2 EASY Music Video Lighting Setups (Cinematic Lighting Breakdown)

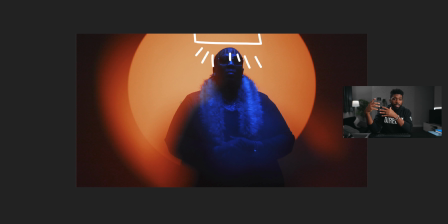(4:03)
And as long as your aperture is low enough that you won't specifically see this object moving in front of the camera, this will work. All right, so a lot of this flaring right here is just artificial. It's all coming from us using this Cinepacks overlay, glass overlay.
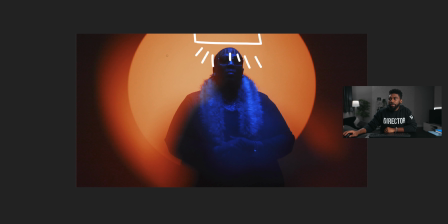(4:21)
Now the backlight that we're seeing in the scene right here, a lot of people were asking about this. I just posted some photos over my Instagram. So if you don't follow me on Instagram, go follow me there. Shameless plug. Now, this backlight right here is being created using the Aperture Spotlight mount.
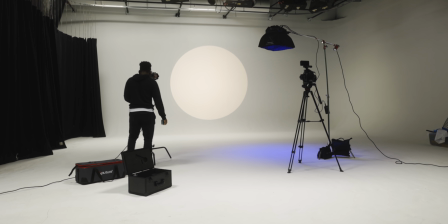(4:38)
Now, the dope thing about the Spotlight mount is I've used it in numerous other music videos,
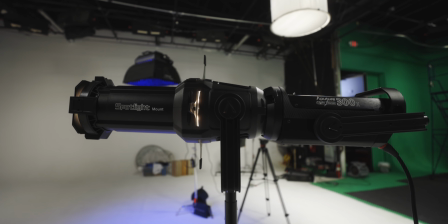(4:44)
but it allows you to get hard shapes with very sharp lines.
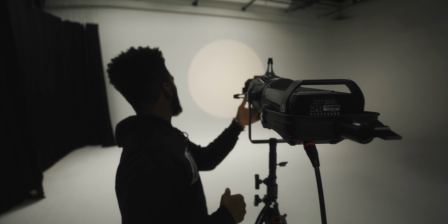(4:49)
All right, so if you want to get like a circle, you want to get a triangle, or you want to get like the shape of blinds.
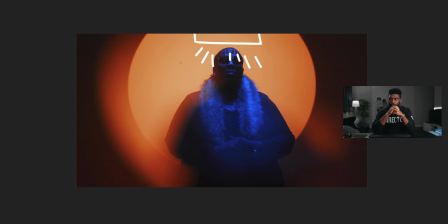(4:55)
Like these are all things that are possible using the spotlight mount. So we use the spotlight mount by Aperture, and I basically just opened the lens all the way up and I sharpened the shape on the background.
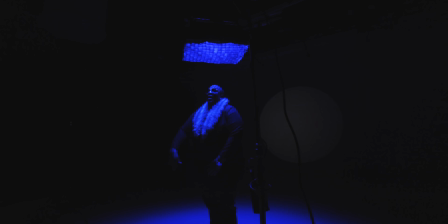(5:04)
And the light that we're using inside of the spotlight mount is the Aperture 300X.
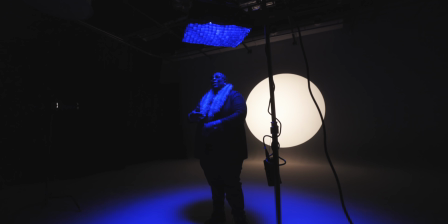(5:09)
I love this light because it's bicolor, and the fact that I used this blue light right here as our key light on our subject,
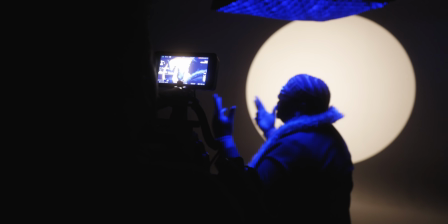(5:15)
I was able to switch the temperature of this background light to something that was warmer, around 3200 Kelvin.
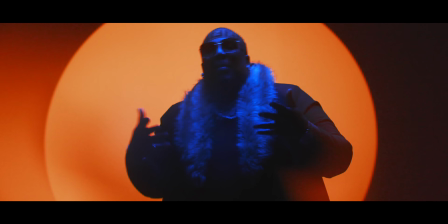(5:21)
And it just gave us that instant color separation, that instant color contrast within our scene.
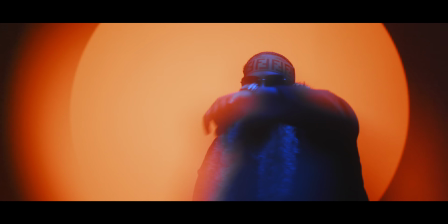(5:26)
And when it came into post color grading and putting together the shot, it was super easy.
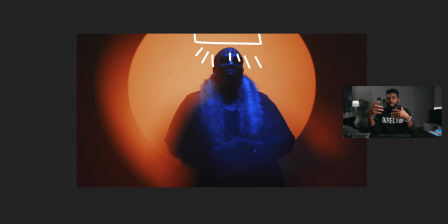(5:30)
Basically, all I had to do was shift the hue of the blues to something that I wanted, and shift the hue of the warmer tones to something I wanted. So I went super color contrasty with this one. And all I had to do in post when it came to color grading was basically just add contrast to the shot. So super simple. Like I said, there's alternatives to all this stuff.
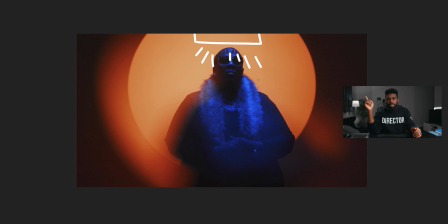(5:49)
I'll link up above. I just recently dropped a video about creating filmmaking hacks indoors.
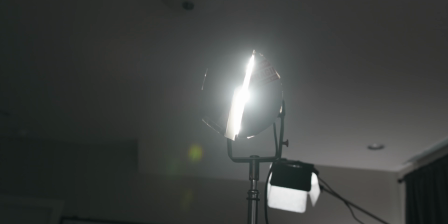(5:54)
If you basically just tape some cardboard to your light, you can create shapes like this.
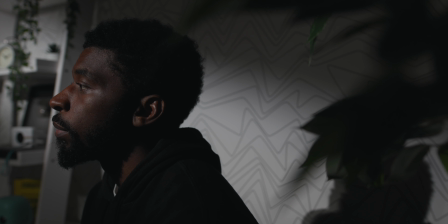(6:00)
So don't feel the need to purchase the spotlight mount, even though it's great and I totally think it's worth the money.
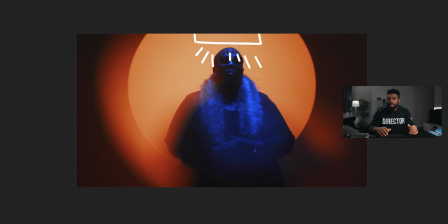(6:04)
If you don't have the money to replicate this look, you can definitely do it with something that's cheaper.
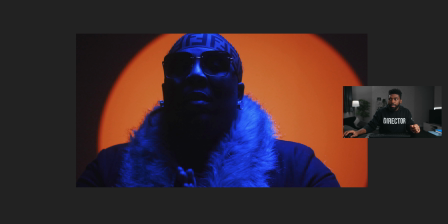(6:10)
So that's basically the gist of the setup. It's super simple. It's only 2 lights and it looks a lot more complex than it actually is. I like this background light right here, the orange that we're seeing. And one thing that I decided to do to kind of spice this up as well was add a little bit of flash to it. So basically every other frame within the music video edit cut, you see it kind of coming in and then it's going out. And I like that because sometimes the background is completely black and you just see the subject of our shot just kind of standing out, which is really cool. And these are all built-in effects on the Aperture 300X. Like I said, not trying to plug them or anything, but that's just the light. Aperture has plenty of other lights that also do this kind of flashing effect. Let's get into the next one.
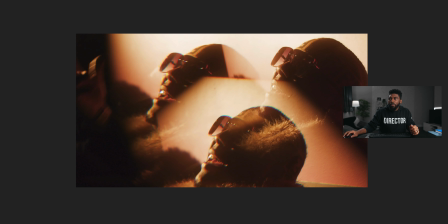(6:51)
All right, now this frame right here, I actually want to check out a wider shot of this, a wider frame of the shot.
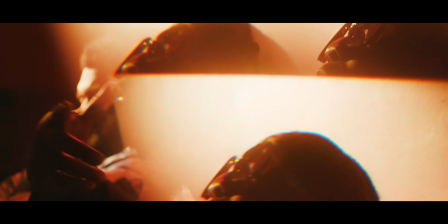(6:59)
I'll throw up some actual footage from the music video so you guys can see the wider shot.
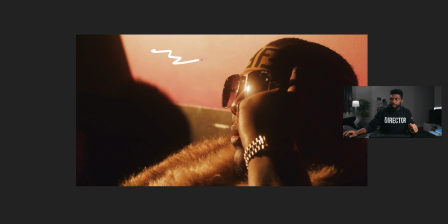(7:03)
But if you pay attention, the background light that we see right here, that is just kind of spilling off on the wall, it's very shaped.
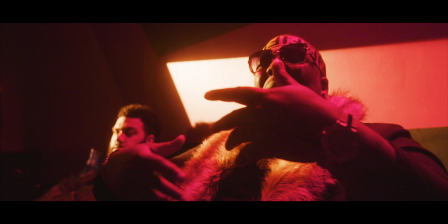(7:11)
It's not like a wide flood. And to achieve this, I used the spotlight mount again from Aperture.
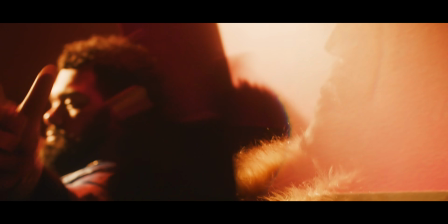(7:18)
I decided to shape it on the wall in a specific shape because I didn't want the flood.
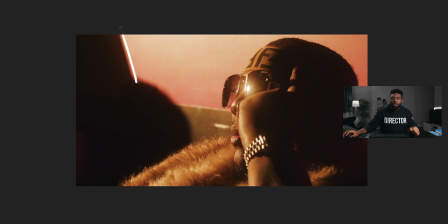(7:23)
I feel like the flood was just kind of boring. All right, so I created a shape, random shape, sharp edges, and that shape right there and this light right here that we see kind of spilling off on our subject right here, and it's kind of giving them a nice little edge light right there.
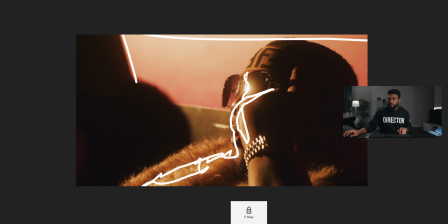(7:41)
All of this light right here that we see is all coming from that one light, the Aperture 300X with the spotlight mount.
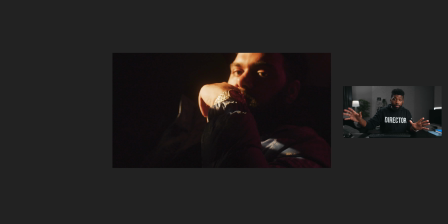(7:47)
And if we look at like some of our other shots from this same scene, this exact same light is off in the corner.
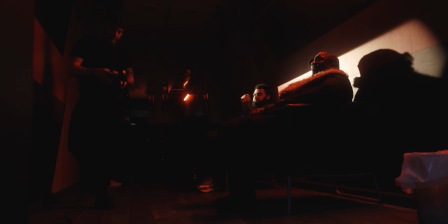(7:54)
It's basically shining from over this way. This exact same light is lighting him right here.
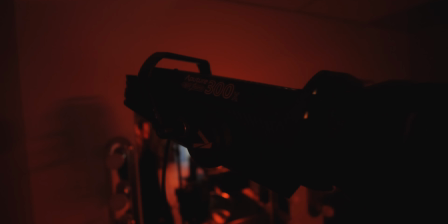(8:02)
It's lighting him right here. And that one light is lighting both of these people, and it's also creating that shape in the shot. So it's super simple.